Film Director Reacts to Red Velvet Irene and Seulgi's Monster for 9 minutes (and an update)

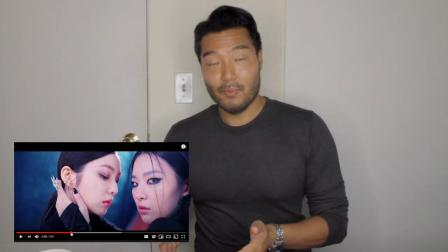You can have the strings without the brass, but you can't really have a good chorus which is brass and no strings.
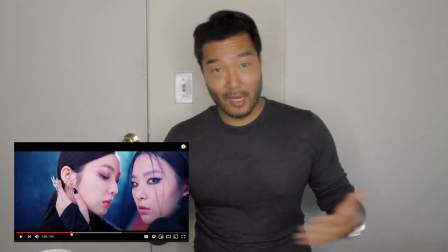This one has both.
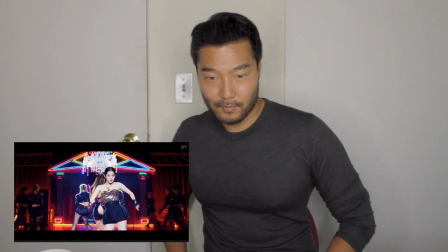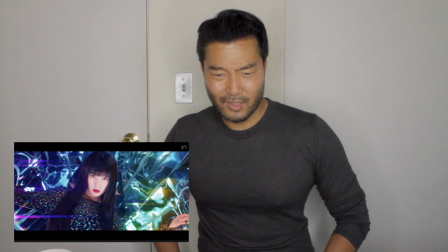it's a good song.
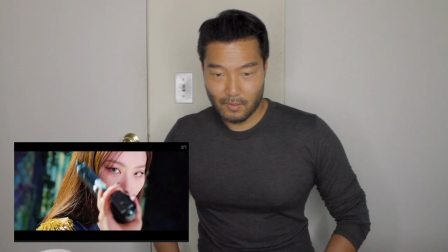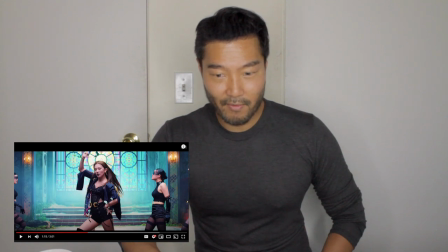man it's so good. i like it when they have that light back there. i mean sometimes they didn't but just really.
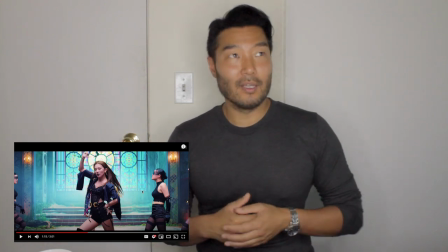the reason is it creates such a separation. you know i think it was in the kachi video. if you haven't seen that go check it out. we talked about the lack of
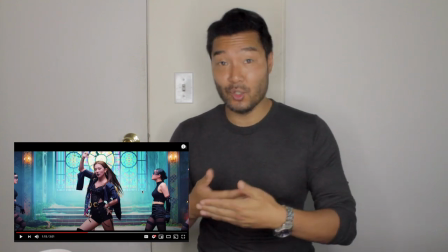contrast and separation from the background which should have been there. notice the separation here.
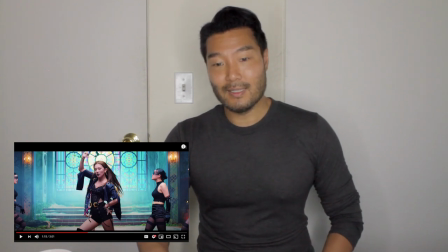You notice how like she is wearing dark, it's light back here, and she just stands out from the background.
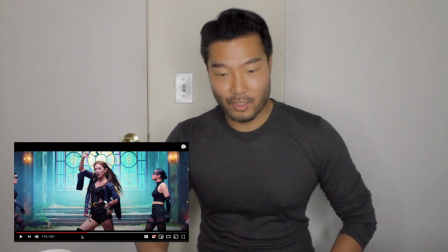It creates this contrast. Great.
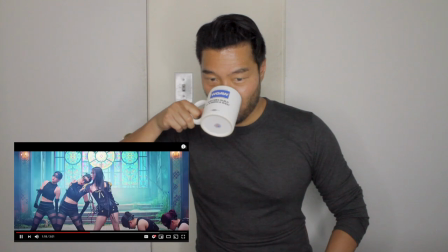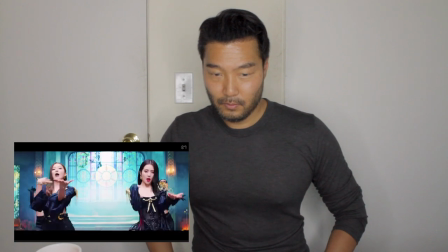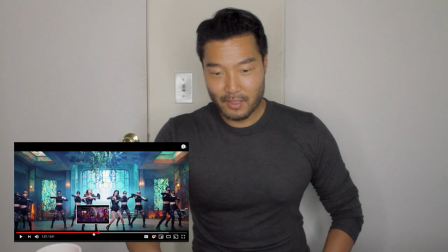I would have loved for there to be a scene change on that chorus part.
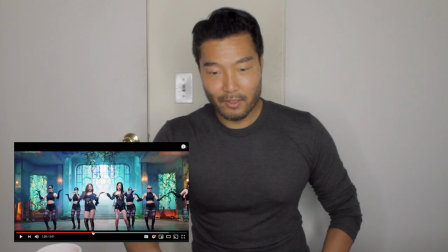Like I would have almost rather this part in the red.
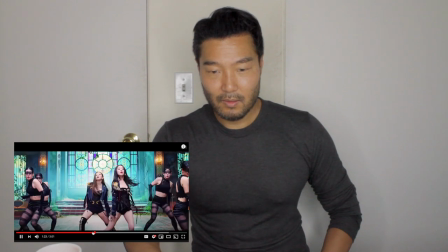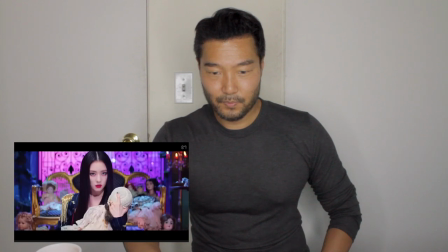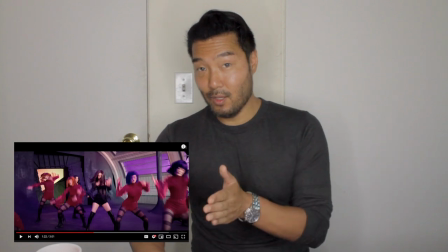Like this part in the red, I wish this would have lasted a little longer, and then the switchback would have happened in the chorus.
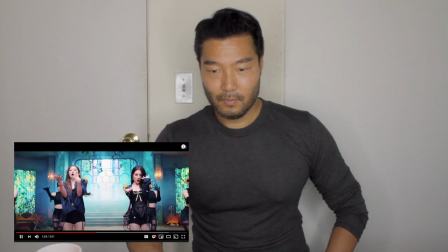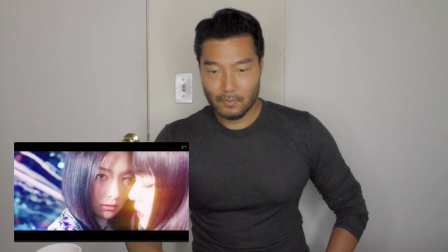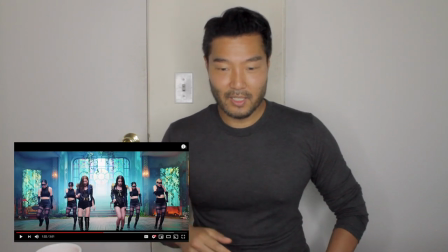Now that little finger thing reminds me of Red Sun from Dreamcatcher.
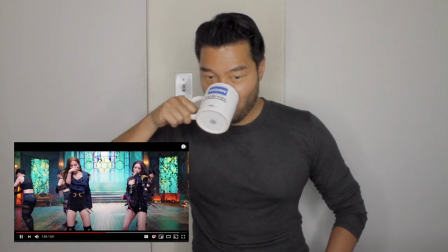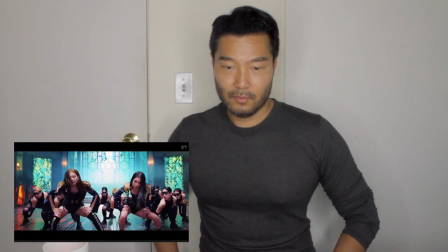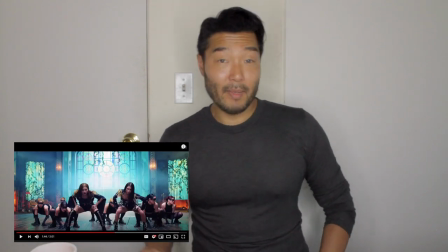Remember we talked about instrumental riff before in my breakdown of the Blackpink musically?
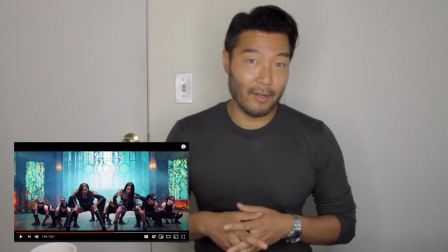If you guys haven't seen that, I recommend you check that out. It may make you angry, it may make you happy, I don't know.
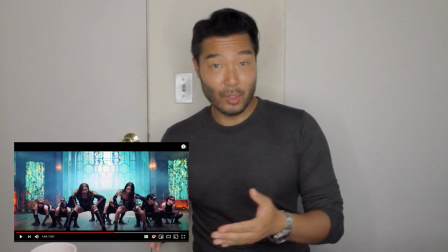But what I did is I broke down what makes good music or good songs from a Western year.
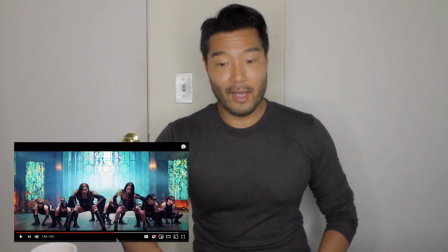And one of the things we talked about is having a riff. And while that little kind of horn thing is the riff that keeps on coming back.
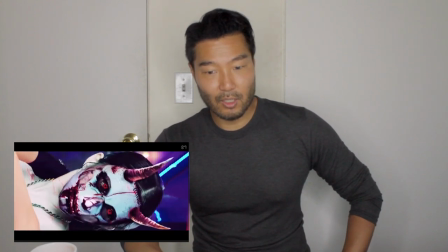So it has a riff and a strong chorus and good melodic verses.
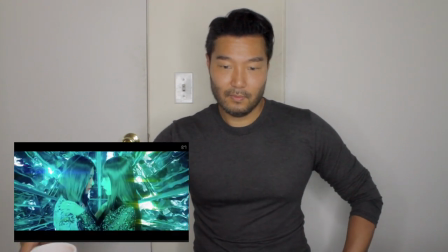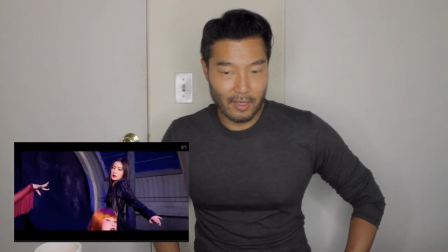So they just used a new set there with the red in the silhouetting. I wonder if they're going to add it more.
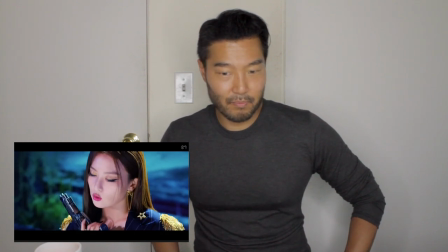It was cool. It'd be a shame if they don't.
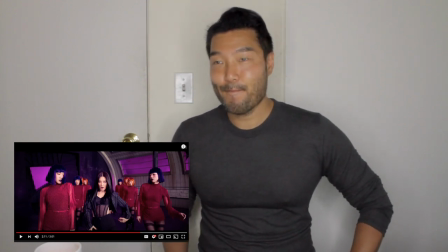What'd be interesting here texturally, though, I think because they've done so many fast cuts here, texturally,
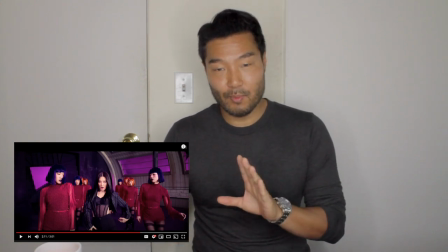in the bridge, it'd be nice for them not to cut away as much, but just to kind of move the camera slowly and we stay with them for a second.
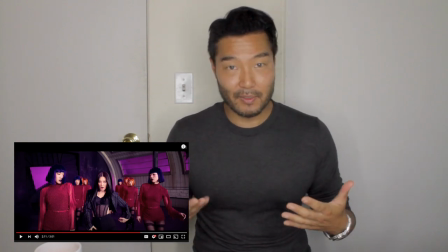So it creates a little dynamic difference. So we have cut, cut, cut, cut, cut, fast, fast.
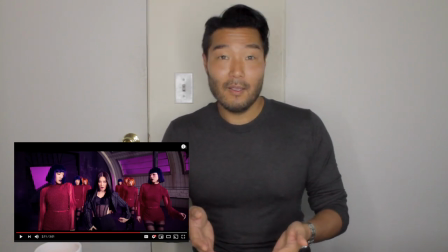Give me a little space to breathe here, because the when you give lows the highs seem higher.
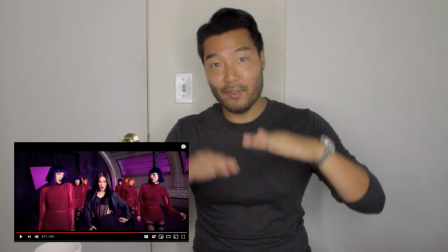Does that make sense? It gives you what you call more of a dynamic range. When everything's up here it all stays and feels the same after a while.
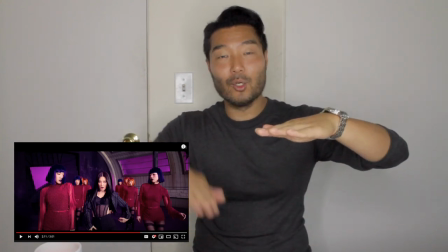Give me a second to breathe here and that way you can go back to the fast cuts it'll hit me harder.
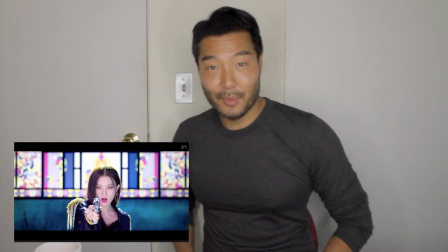They didn't do it but it would have been nice if they had it.
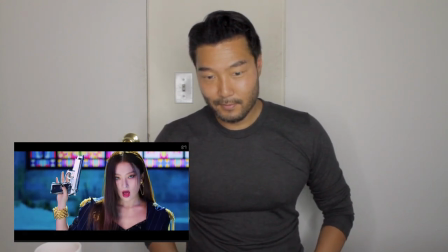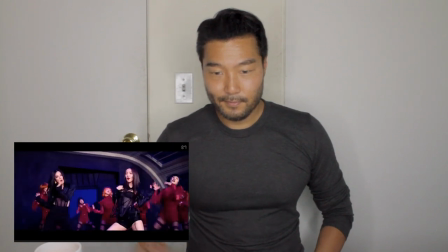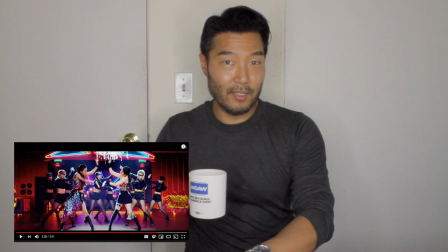You guys see the high shutter speed? If you want to know what high shutter speed is you should go back to which video to talk about Shutter Speed and explained it.
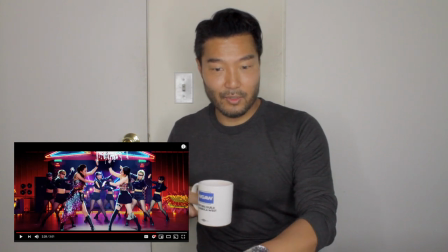Blackpink killed this love. Go back and watch that and you can understand, uh, talk more about what high shutter speed is.
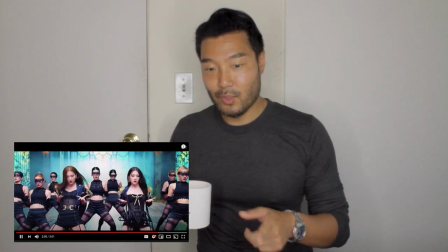Those of you who watched it know what I'm talking about. You can see it.
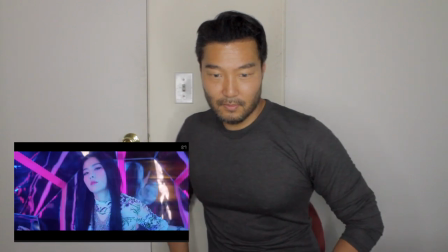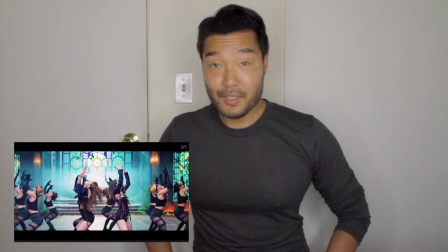You can see it, right?